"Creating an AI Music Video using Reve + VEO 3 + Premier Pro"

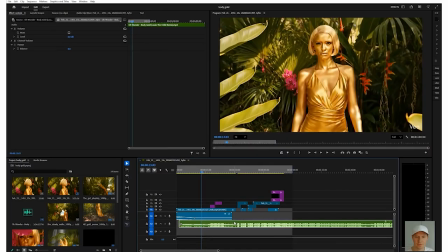So what I did is I brought in the MP3, which is the song right here. That's this green layer. And I also liked the audio of the first video, which was like some chirping.
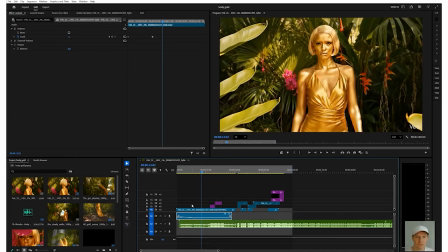And so I actually, like, it was birds chirping and kind of like a jungle mood. So I actually brought in this video, or excuse me, this audio for that first video. And you can see this downsloping right here. This is the audio going away. And so I dragged the audio out as the song came in.
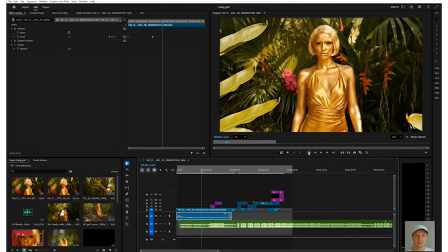And that created this effect, which gives a really natural flow in the video.
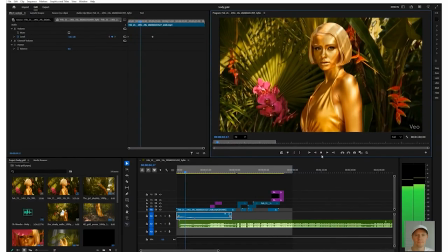Before you came round, my heart would never be much faster.
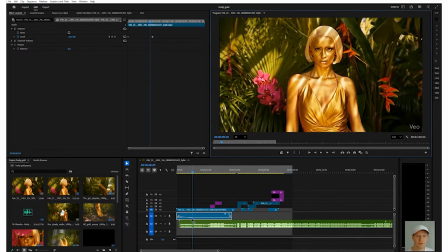And by here, the audio from the birds chirping is gone and we're into the music. Let me zoom in on this time frame here a little bit so you can see what else I did a little bit of. So each of these blue things here, these are all different clips.
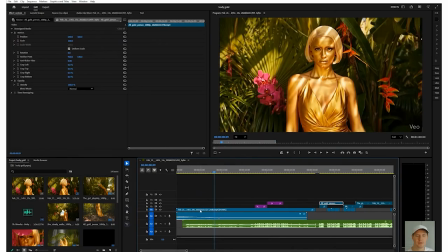So for example, this first one right here, this is the first 30-second video that I was able to generate.
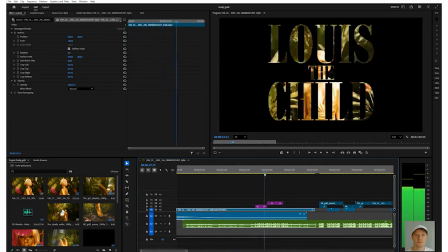And that's good because I want as long as videos as I can. So this first video is 30 seconds long, more or less, which is awesome on the VEO3 side.
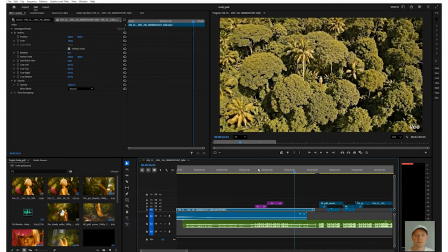I did add in these little elements right here, which are these masked letters.
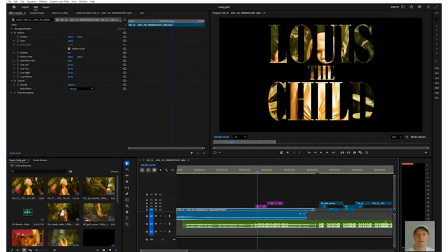This is a little bit more of a technical skill, but for anyone who has any design skill, what I did is I added the text and then I popped out the text so that it's actually just a black screen with
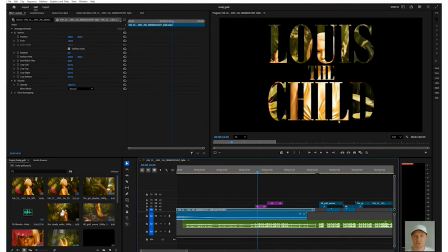transparent text. And I use a tool called masking in Photoshop for this. So if you can mask, that's how I created this. And that's how I got these to kind of look like a pretty cool overlay.
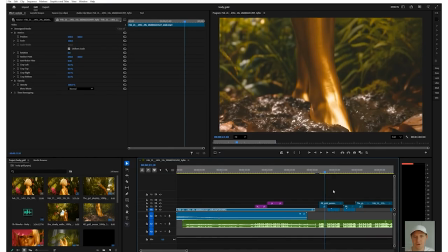And then, yeah, each of these videos, like this video right here, is literally an export directly out of VEO3. And so this is just letting the video play of her walking with the audio. And that's how I got that.
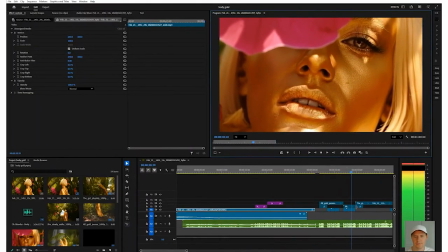New video right here. New video right there.
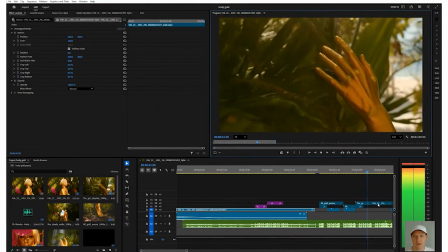And then you'll see another shot right here.
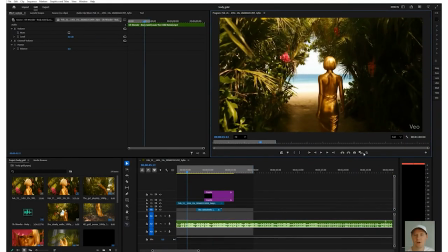So bringing it together is really all about thinking about that ahead of time when you're actually in the image generation mode and you're thinking about all of the things that you would want to show, all of the shots that you're going to animate, etc. One last thing that I did that I'll show is I added 2 different rectangles at this phase,
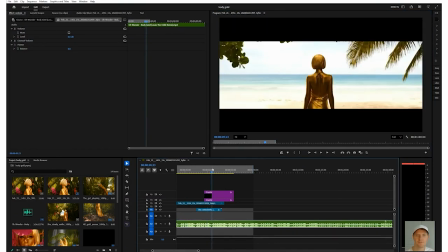and I used keyframes, if you're familiar with keyframes, to bring the rectangles together.
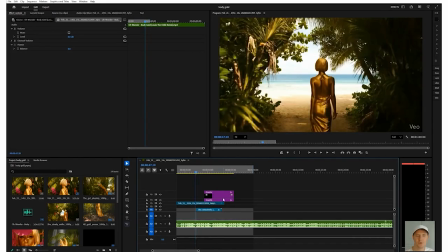That's how I closed it out, like kind of like a movie scene. So this is actually 2 rectangles just coming together at the end.
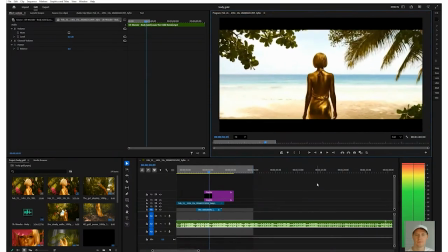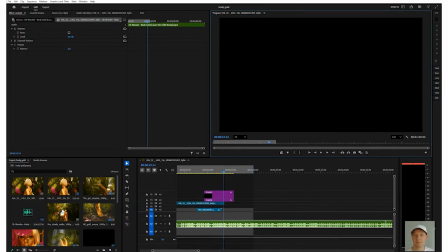So yeah, that's how I made this video. Happy to share anything. Feel free to DM me on LinkedIn if you have any questions.